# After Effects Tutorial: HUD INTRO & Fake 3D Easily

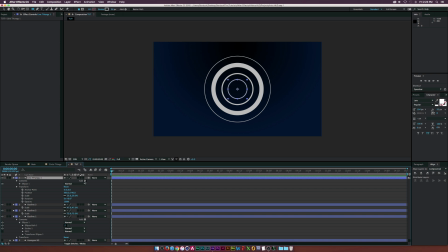And let's go into the contents here, and let's go and add a trim paths effect to this, and let's go increase the start by a little bit, or actually all the way to like, we have like a nice little slither.
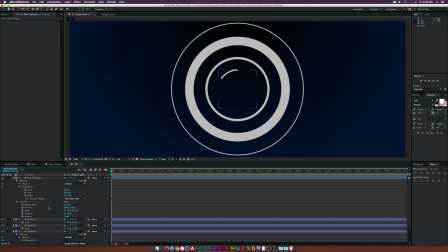Let me go ahead and just zoom in here. It's kind of like that. And let's also go to the ellipse 1. Let's go into the transformer ellipse 1, and let's
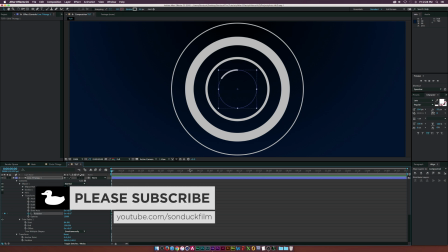let's add a keyframe for rotation, and let's move to the end of our composition, which will probably be about,
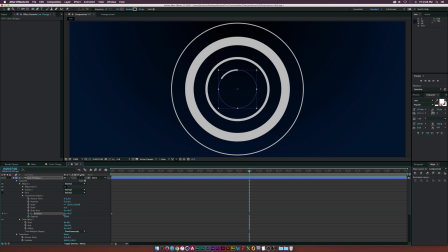you know, 7 seconds maybe, and let's set the 0x to 1x. So now this will rotate around in a perfect circle, kind of like that, and it's going to make us look good. And then let's go and duplicate ellipse 1 here, and let's go back into the rotation for the ellipse 2,
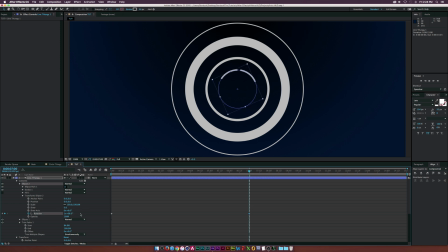And let's offset this by just increasing the second variable here for degrees, kind of make like a, you know, imagine making three of these things, and we'll separate them evenly. And let's make sure to copy the rotation here. And then let's go to the first keyframe here and paste it into the rotation.
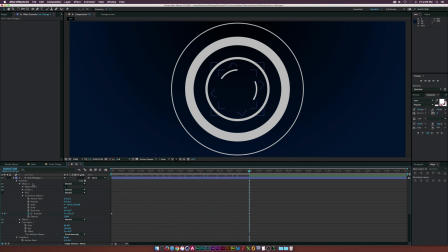So it'll automatically be offset. And then let's go and duplicate ellipse two and, you know, go back into there, go to the rotation and offset it and make sure to copy it and go back to the first keyframe and paste that in there.
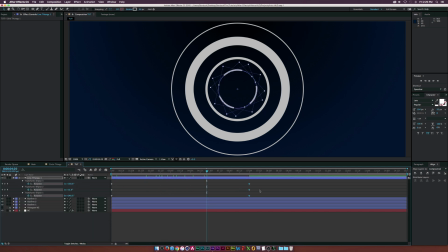So now this will be looking pretty good for us. And let's go ahead and make all of our keyframes right here, maybe easy as keyframes, just so we can have some smooth animation. And then lastly, let's go ahead and duplicate our lines here and let's scale them back up to the top.
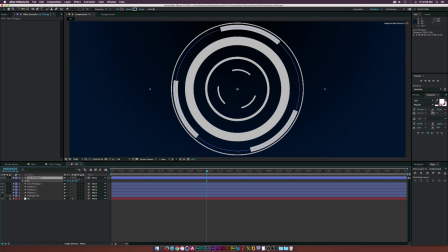Maybe put them like right there. So now this will kind of animate like this.
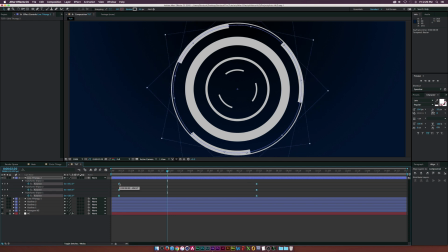If we want, maybe we can offset the keyframes a little bit, you know, just kind of create some variation so it's not 100% exact, even though it does look like it. But anyway, right now we're looking pretty good.
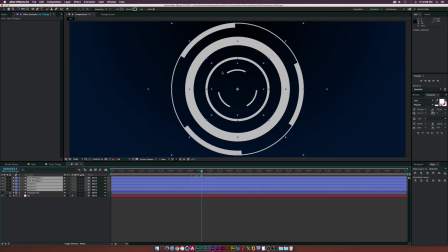So what we're going to do is we're going to take all of our sort of HUD elements here, or whatever you want to call them, and we're going to go up to Layer, Pre-compose, and we'll call this one, I don't know, HUD thingy. And then let's go up to Effect, Generate, and we'll add a gradient ramp.
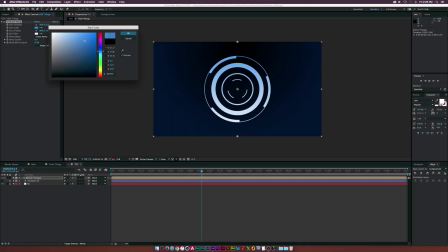And this is where we can start getting kind of creative with the colors a little bit, you know, kind of make this thing not 100% dull, maybe give it a little bit of life. I don't know if you guys want to do this, but kind of creating a nice little linear ramp, kind of like this.
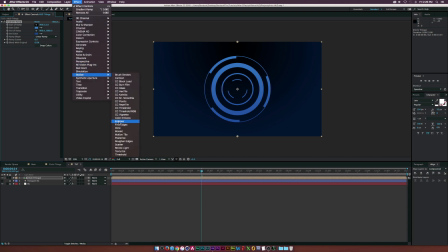And then let's go up to Effect, Stylize Glow, and we'll kind of add like this nice little glow effect to it. Maybe what we can do is increase the glow radius by a little bit, maybe lower the threshold, and maybe increase the intensity by a touch. So now it's kind of like glowing at us. I think that looks pretty awesome.
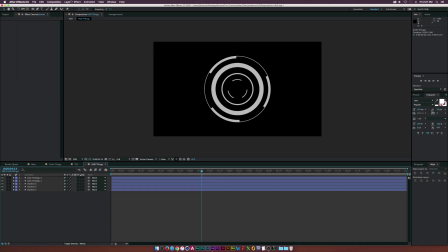So let's go back into our HUD here and let's go and add a new null object by going up to Layer, New Null Object. And let's select all of our layers here and let's parent it to the null object. And let's just scale this up so we can kind of fill the frame.
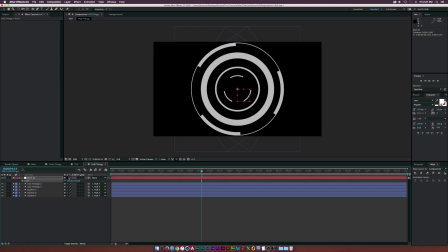Oop, it's a little too much. Maybe like by 120%.
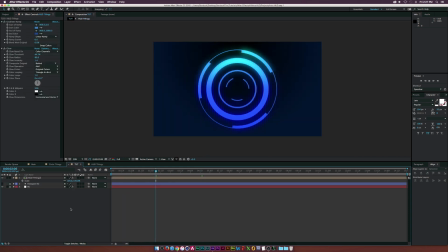There we have it. So now let's go ahead and create a new adjustment layer by going to Layer, New Adjustment Layer. So, and let's go up to Effect, Distort, and let's add the Optics Compensation effect. And maybe we'll start it off like, increase the field of view like crazy.
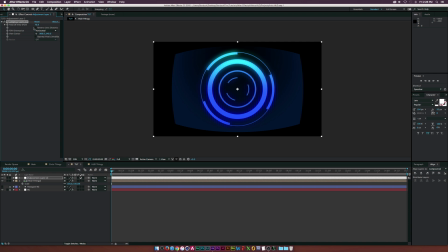And let's click the Reverse Lens Distortion. And let's continue to increase that. And as you can see, we can kind of just fly right through this. And it looks awesome. So it looks like really like a lot of fun. Like you want to jump through this. But anyway, let's keyframe that. And let's go to, say, maybe 3 seconds or something, 2 seconds.
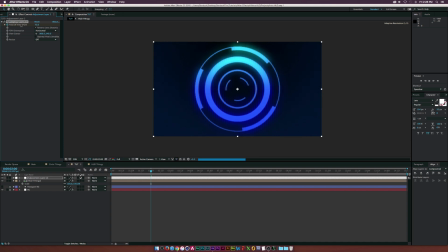And let's just go and really decrease this effect. Maybe go right down to like 50 value here. And let's just go roam over time, maybe to go to 5 seconds. And let's just kind of continue to decrease this by a little bit, so we can have this continual animation.
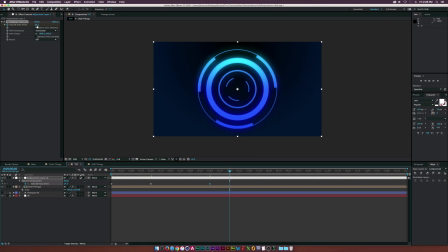And then let's go to say like 7 seconds or 6 seconds here, and let's just like jump right through it because I'll complete the loading screen or something like that. So that was my thinking behind that. So far so good. We kind of have this cool little animation here.